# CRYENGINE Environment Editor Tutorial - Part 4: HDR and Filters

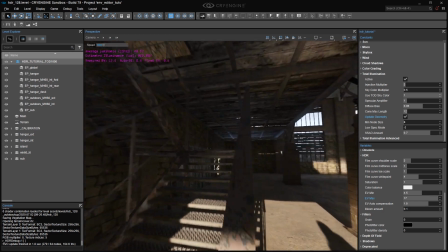[20:37]
If you brighten dark areas so they're normally exposed, they're not dark anymore.
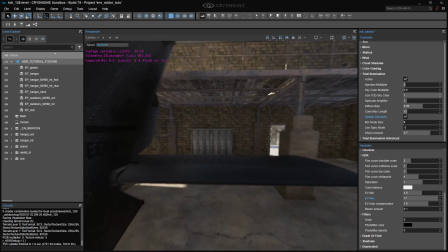[20:43]
Sounds self-evident, but one of the lighting principles everybody struggles with in the beginning is to embrace contrast,
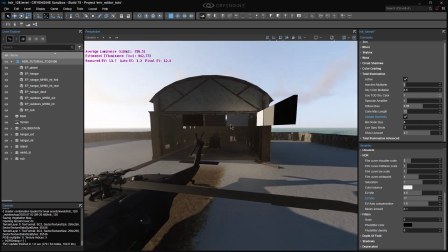[20:50]
to let dark areas be dark and bright areas be bright.
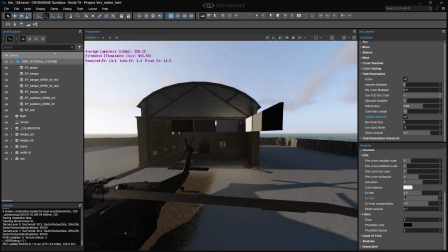[20:54]
So rather than adjusting your EV min values so your interiors become as bright as the outside, try brightening them enough so your player can see,
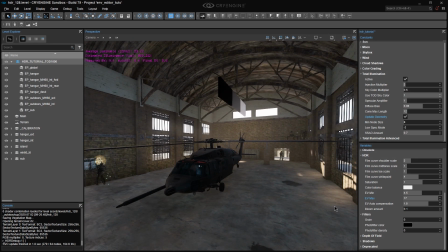[21:02]
but not so they're no longer dark, and definitely not so much that the sunlight coming through the windows looks grossly overexposed.
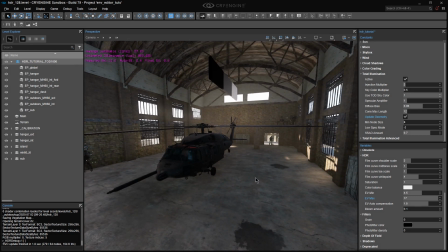[21:09]
What we want to do is balance interiors with exteriors by bringing the ratio of luminance down to an acceptable but still dramatic range, given what's in the frame at any given moment.
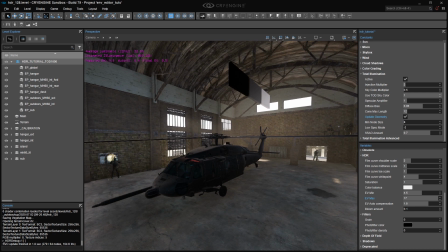[21:21]
So I'm going to put my camera inside the hangar so I mostly see the shady interior, but I can also see sunlight on the floor and some sky outside.
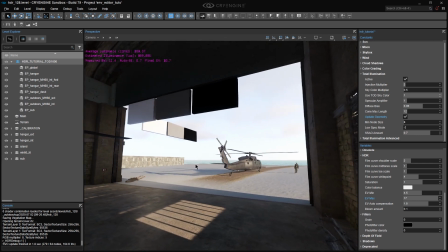[21:30]
And even though a typical indoor exposure value is 6, I'm going to set my EV min quite a bit higher at 10.5.
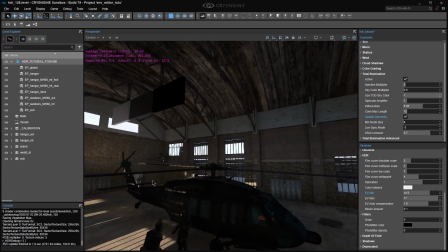[21:39]
Essentially, I'm deliberately lying to the HDR system and telling it that the dark interiors are brighter than they really are.
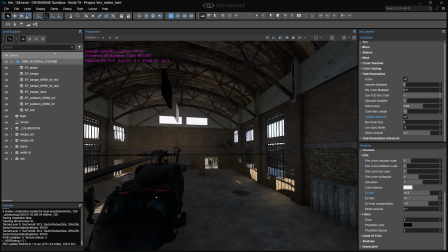[21:47]
So in this case,
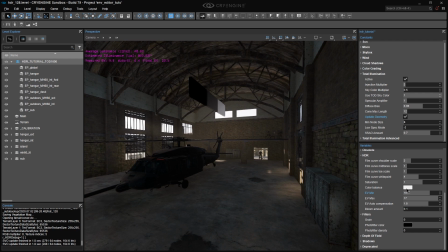[21:48]
it only adds enough brightening that would be needed for an EV 10.5 scene instead of the drastic brightening that would be needed by an EV 6 scene, which is what I have.
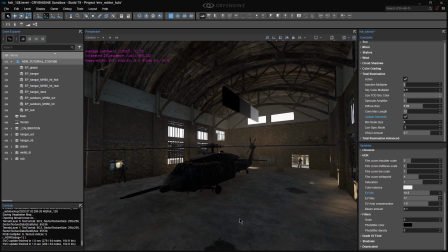[21:57]
Shh, don't tell. I'm tricking it in order to preserve some of the darkness of the scene and to avoid overexposing the parts that are lit by the sun.
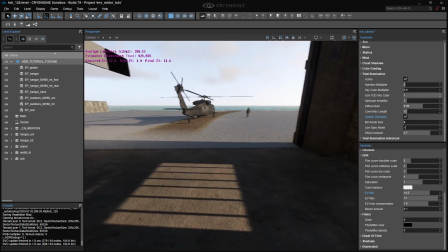[22:06]
This all boils down to creative compromise.
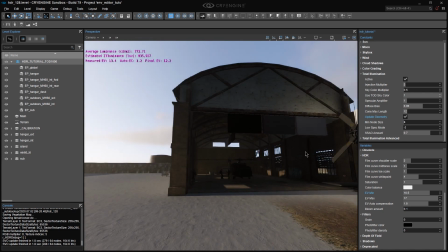[22:10]
Now, it turns out that we humans have a more difficult time seeing subtle differences in dark scenes than we do in bright scenes.
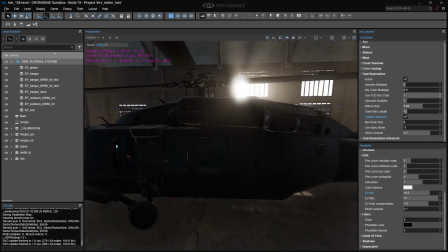[22:17]
So while you could use the same trick and lie about the EV max value to force HDR to overexpose the scene a bit, like this,
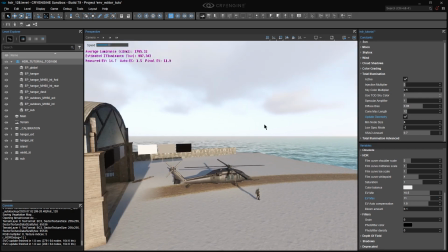[22:25]
in most cases, you'll probably want to be truthful to create a normal exposure in your bright scenes.
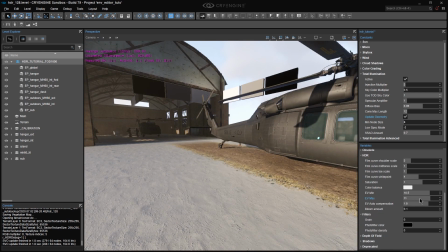[22:31]
If you're setting the sun to realistic levels like 80,000 lux, not the crazy default value of
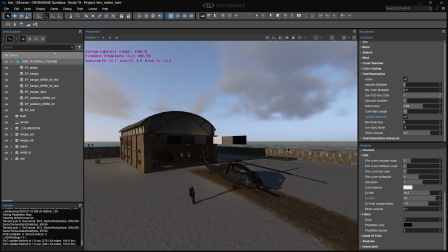[22:37]
243,854, you're going to get an EV 15 outdoors, which is exactly where I'm going to set my EV max value.
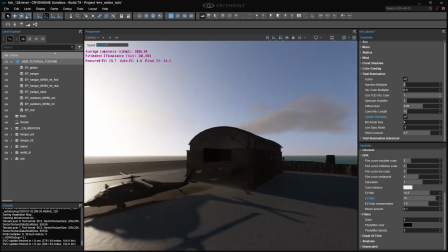[22:43]
And now we have a normalized exposure. Let's take a look around.
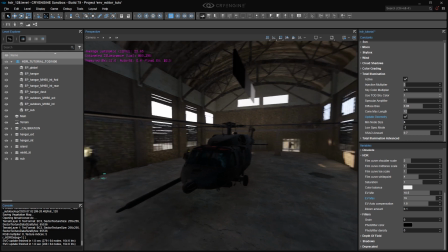[22:48]
You'll still see exposure compensation as I move between dark and bright areas, but it's much more subtle.
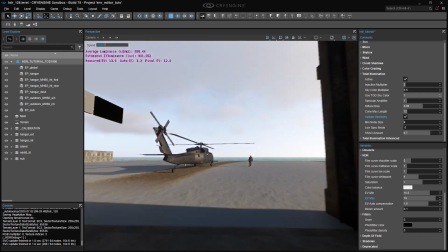[22:54]
You might still need to let the brightest part of the sky blow out when you're indoors, definitely the sun itself, but that's perfectly all right.
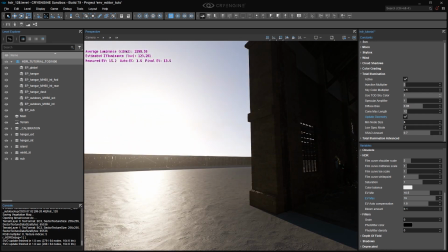[23:02]
When it's a small part of your frame, it's not going to bother you. It's consistent with your physical experience.
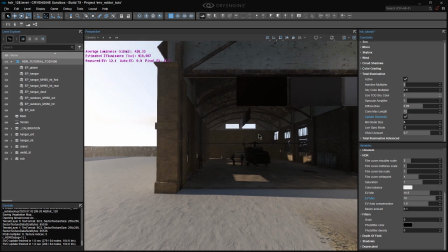[23:08]
Now, of course, you can also use these settings in a deliberately unrealistic way as a stylistic choice.
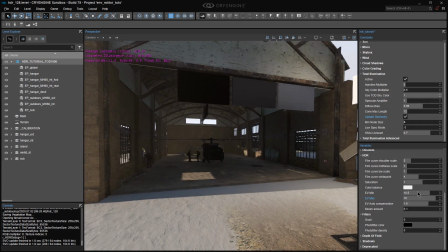[23:16]
For example, when you crush the shadows to black so the player can't see clearly, it gets their attention.
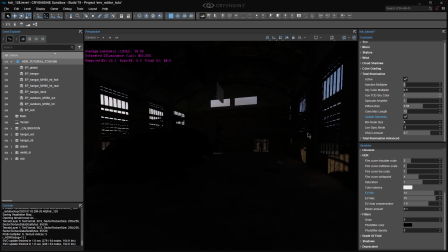[23:22]
It's uncomfortable because you've taken away the control they're used to having, and because real-world experience has taught us that not seeing is dangerous.
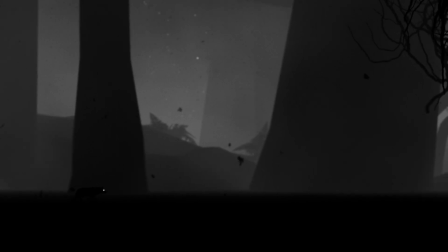[23:31]
But it's a great way to build exciting games, as long as the player feels it's fair and can still navigate.
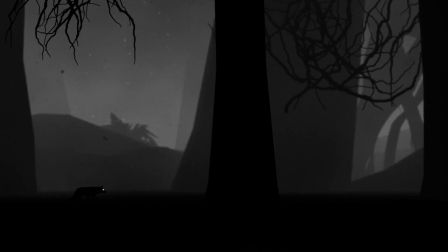[23:37]
I modeled the style of this level on a well-known side-scroller game whose aesthetic you may recognize.
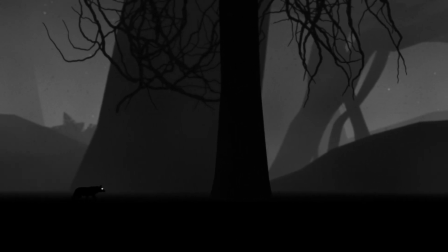[23:43]
I love side-scrollers precisely because you, the game designer, have more control over what the player gets to see than in an open-world game.
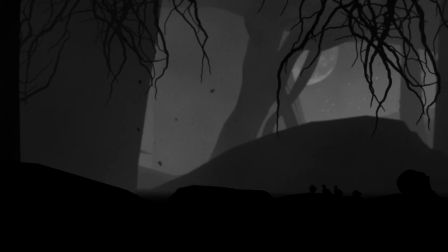[23:51]
In essence, what makes something like this compelling is what you take away or withhold, the way in which you limit what the player can see.
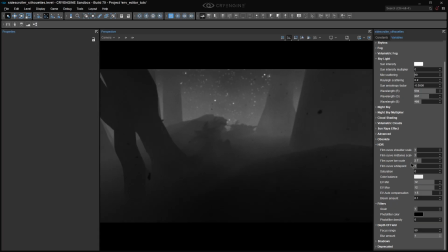[24:00]
Specifically, I set HDR saturation to 0 to remove all color, use the grain filter,
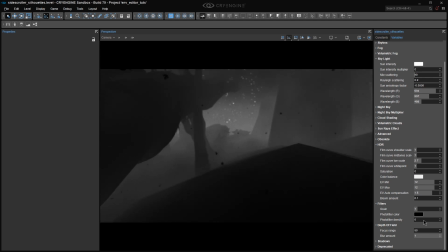[24:05]
set the depth of field to be shallow and noticeably blurred in the background, and something that may surprise you,
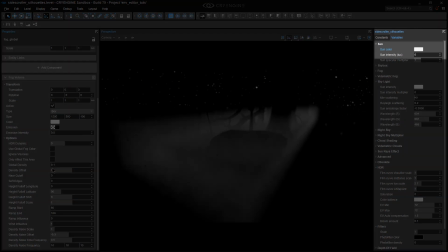[24:12]
I disabled all lighting. There is no sunlight or skylight in this level, and there are no light components.
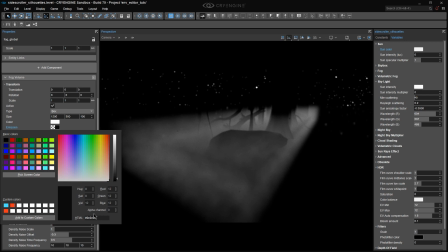[24:18]
The only reason you can see anything is that I put an emissive fog volume behind the player and foreground elements.
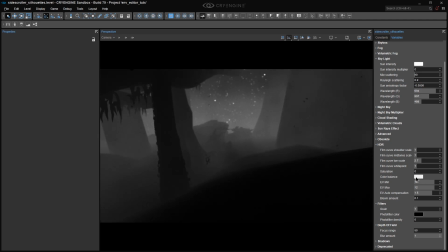[24:24]
That adds a distance cue, which simply means that the farther away entities are, the more they just become fog-colored, white in this case.
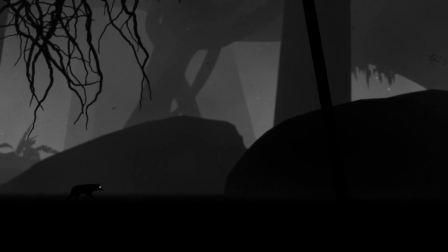[24:32]
But since there's no actual light in the level, remember that emissive fog volumes only illuminate themselves and nothing else,
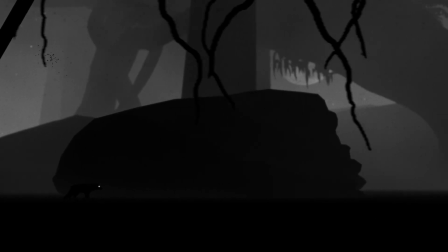[24:39]
I don't even need textures on any entities in this level. I also made dramatic use of silhouettes in the foreground elements.